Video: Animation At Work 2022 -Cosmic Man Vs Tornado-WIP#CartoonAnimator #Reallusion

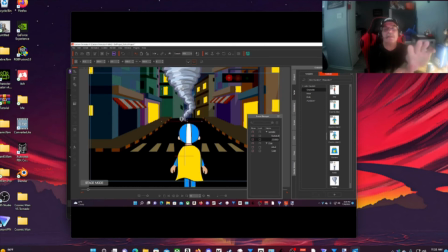754s
So I put the tornado back in the distance there, and what I'll do is I'll move it forward. And as I move it forward, I'll scale it.
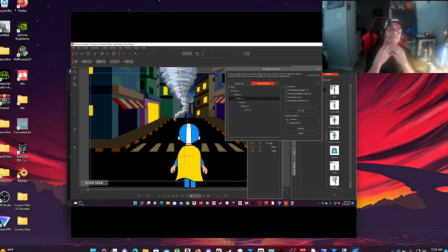766s
Once I get it all scaled and move forward to simulate that the tornado is moving closer and closer. So I'll be animating the bones to make it look like that the tornado is swirling.
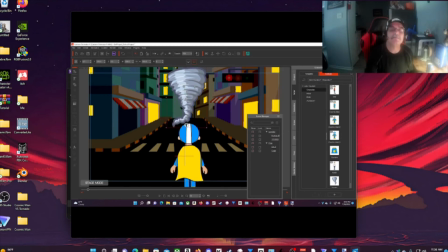783s
Now the tornado isn't animated to spin. I had to go the quick route because I didn't have much time. I don't have much time to get this done because I just found out about the contest not too long ago.
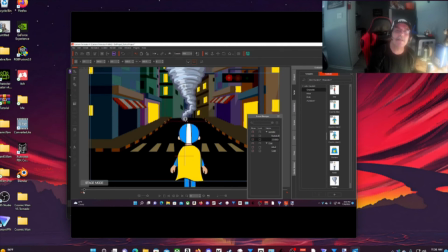800s
So I want to hurry up and get it done. But anyway, I'm doing what I can. So I'll animate the bones to the tornado to make it look like it's wagging.
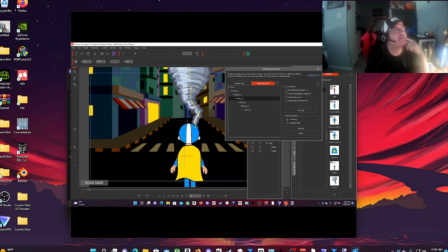Now, once I do that, I'll add the effects of this angry steam that came with Cartoon Animator 4.
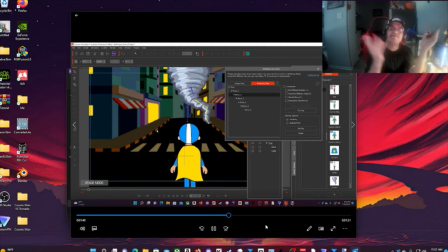830s
I'll add those to make it look like it's tearing up the ground, along with a flash effect. You can see I'm moving it forward. Yeah. Anyway, that's how I did that scene.
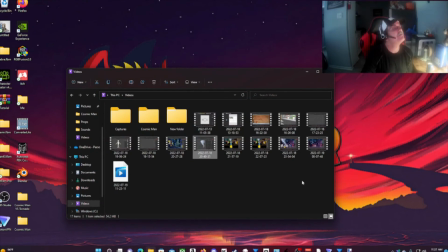845s
All right. See. Now on this final scene, this is the final scene, and this is where Cosmic Man is.
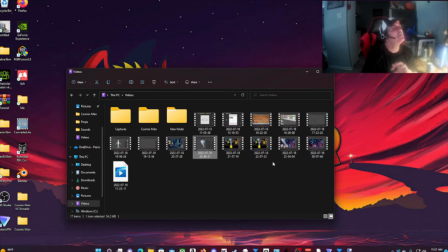861s
Well, I take that back. Take that back. Let's see.
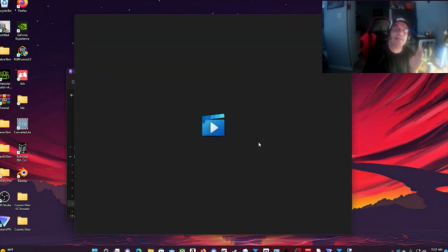868s
Yeah. Okay. On this one right here is where I added characters running from the tornado.
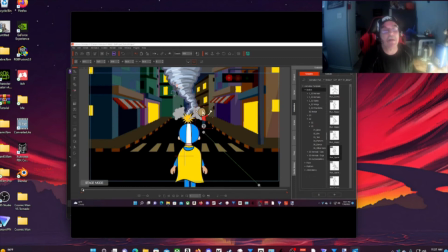875s
I almost forgot about this. I'm sorry. So in this part, I used G2 characters, a male and a female. Now, if you look at the tornado, you actually see a character, and he is a G3 character.
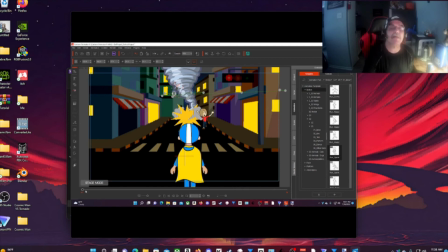891s
He's flying around the tornado. The tornado swooped him up, and it's carrying him away.
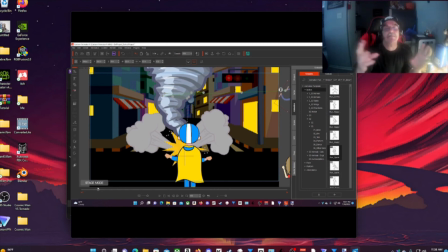899s
And you can see that the angry steam effects work good with the tornado tearing up the ground.
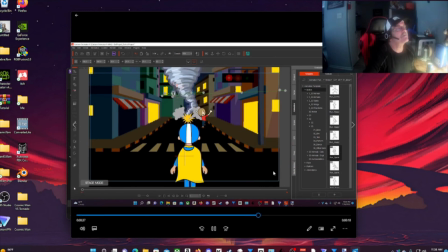908s
And that's pretty much it on that scene. Now on this last scene here,
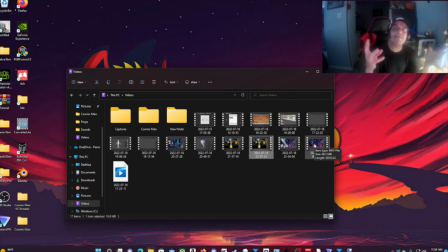915s
this is where Cosmic Man is grabbing the tornado, trying to stop it. But the tornado swoops him up.
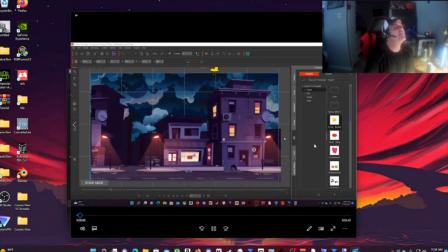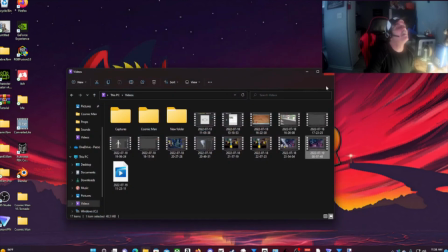932s
Whoops, went ahead of myself. It's this one right here. That's the last part of that.
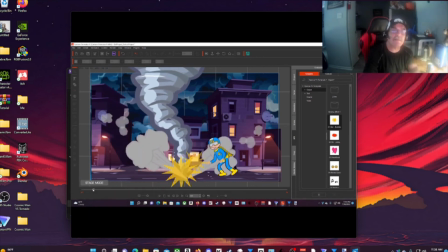941s
As you can see, I got Cosmic Man ready to grab it, and I'm using the effects and everything for the simulation of the tornado tearing up things.
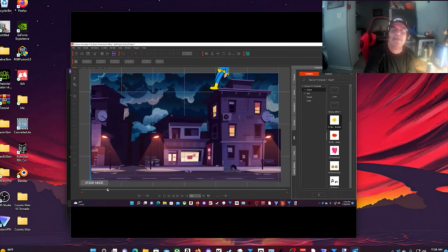949s
He grabs the tornado, and the tornado swoops him up. Okay, right about here is where I decided to use a
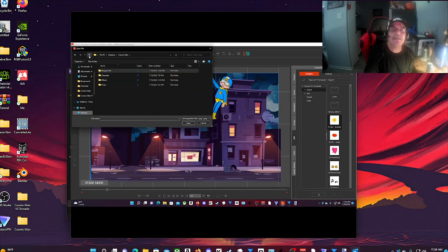964s
effect, which is the swoosh cartoon effect. I'm adding that as a prop.
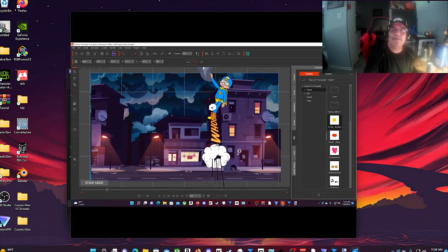978s
So basically, what I'll do is right at that point, I'll shrink it down. Okay, I'll shrink it down and I'll put the opacity to 0. Okay.
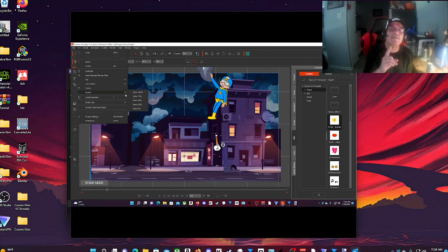998s
But one thing I did wrong.